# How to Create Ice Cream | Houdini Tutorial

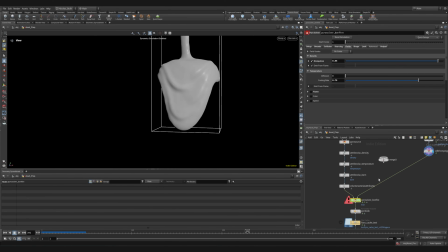[20:22]
We have the collision geometry here, as well as the collision from the ice gets set by as well. But yeah, we have this. Then we wire that into the pyro.
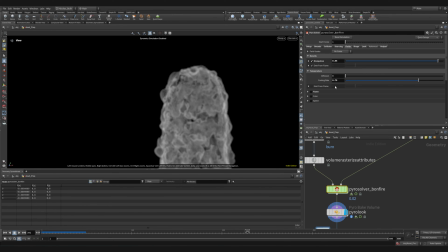[20:41]
That's the simulation. So I changed some stuff here. I'm not going to go over all of it, so you can just quickly take a look if you wanted to recreate the same thing. And I also adjusted it a bit in the look. Not much though, to be honest.
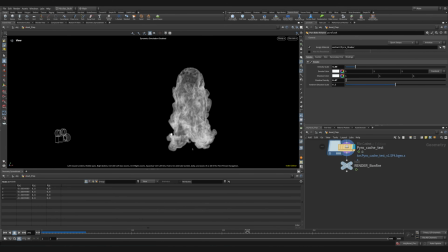[20:59]
I cached it, which for pyro simulations always is a bit of a pain, but whatever.
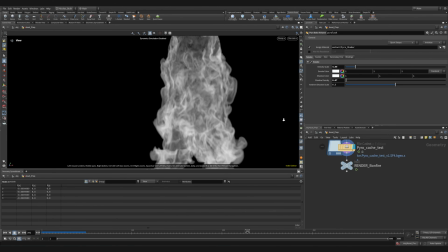[21:05]
I just wanted to have a quicker render.
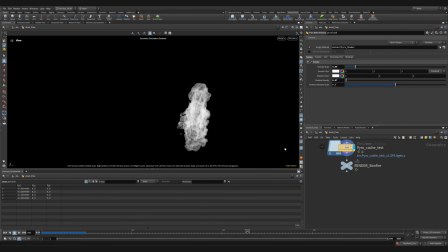[21:10]
And after that, I just see I didn't use...
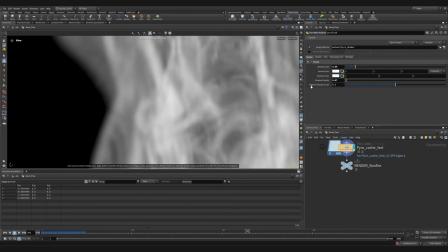[21:16]
Oh, don't have internal collisions, I just realized.
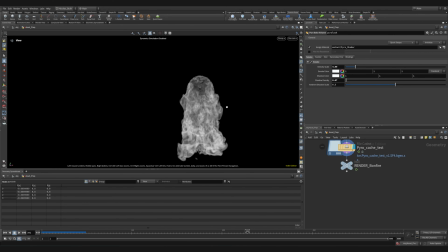[21:21]
But yes, so what I did is I cached it and I used this to render.
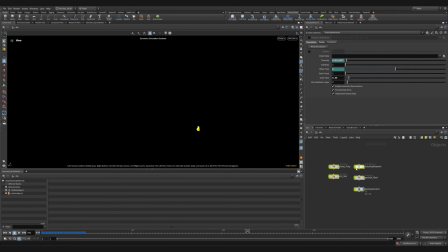[21:31]
And yeah, that's it from the stuff I created. It's really simple, quite fast. I think it took like 3 days to get something which I was fine with. And then I rendered it in Karma, so on the stage here.
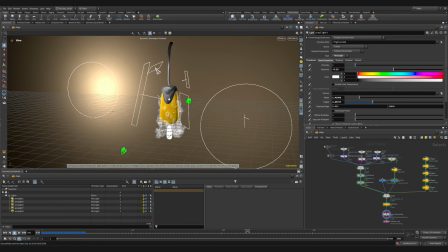[21:52]
You can see also the new Vulkan viewport is a lot more performant. I really like that, although I've already noticed some bugs which are quite annoying.
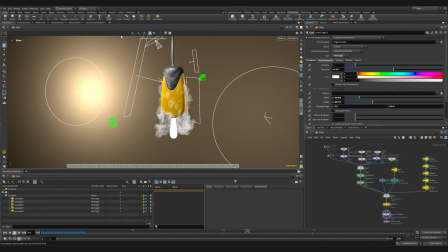[22:03]
But yeah, so first off, let's quickly switch to Solaris here.
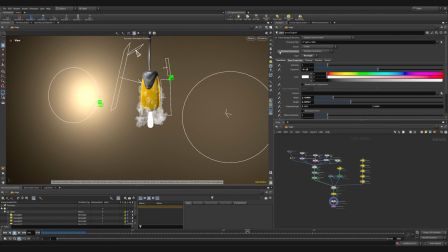[22:09]
So I have two cameras, one for the close-up, one for the further shot. So let's go to this one.
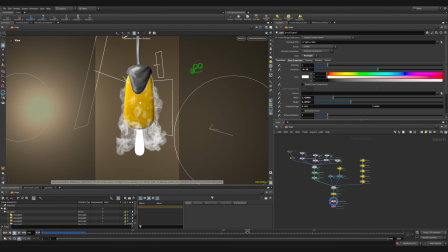[22:15]
I don't use too many lights. I wanted to recreate the shot, so I used a similar lighting, probably a bit different. I also have this background light, which wasn't in the original shot, which I recreated. But I wanted, for the close-up, I wanted to get a bit more,
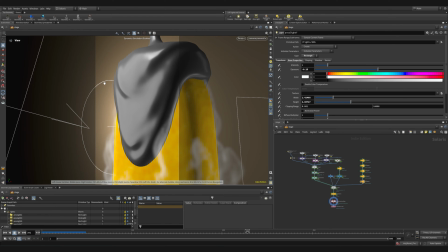[22:33]
a bit background lighting here, because it was just going under the background. So yeah.
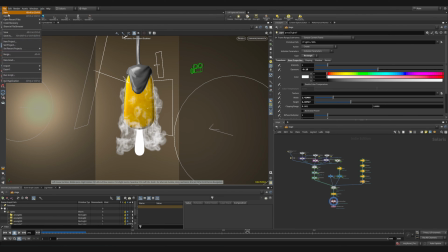[22:44]
Yeah, let me just quickly explain. We have the rim lights here. So if I just quickly save this and swap to Karma.
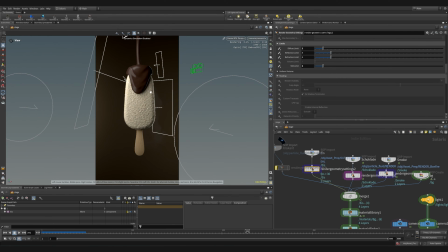[22:52]
So what we have is the two rim lights here, these and these. They come from behind, so they create this nice light edge, which helps to separate the product from the background. Then we have this one key light here, which comes slightly from the side, but from the front, to give the
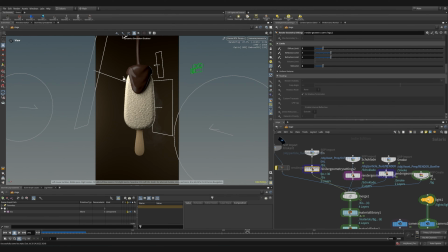[23:12]
to light up this main side of the product. And then we have the two lights for the background, which is this one, and they just directly shine onto the background, which I just used a giant grid for.
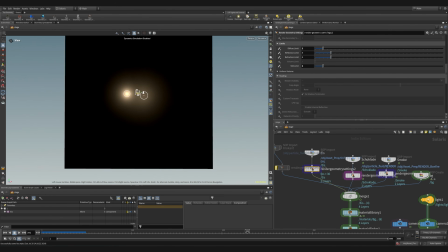[23:26]
So quickly switch back to this one. And yeah, there we have the grid. Just really simple.
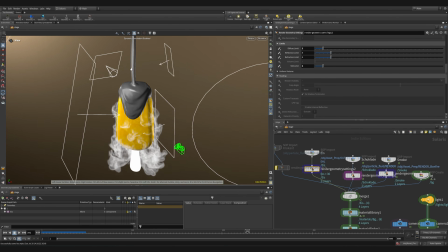[23:32]
And yeah, that's basically all of it. I have one more spotlight up here just to give the chocolate a bit more structure.
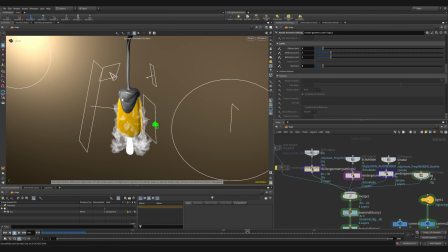[23:39]
So up here it creates a bit more of these lines at the corners to give it a bit more structure.
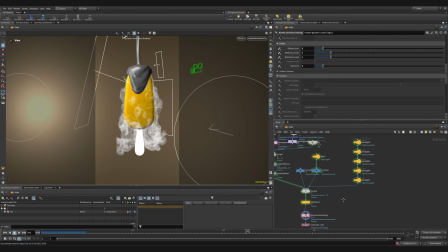[23:46]
But a really simple lighting setup, to be honest. All right, then how did I use them? Or I assigned the materials using the material linker, where you just have all your materials and all the objects. You can use in the ice, I used the groups to texture. So I just you can go to the,
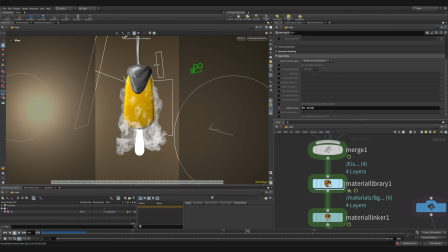[24:06]
if you import using the SOP import, you can set subset groups, and then you can use the groups to assign the materials.
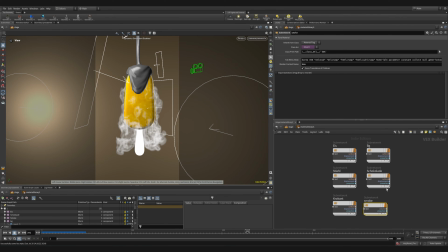[24:14]
The materials are in themselves also really basic, so just a standard pyro, Karma Pyro
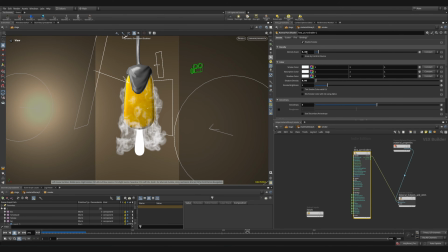[24:24]
material with the density modified a bit, as well as the shadow density.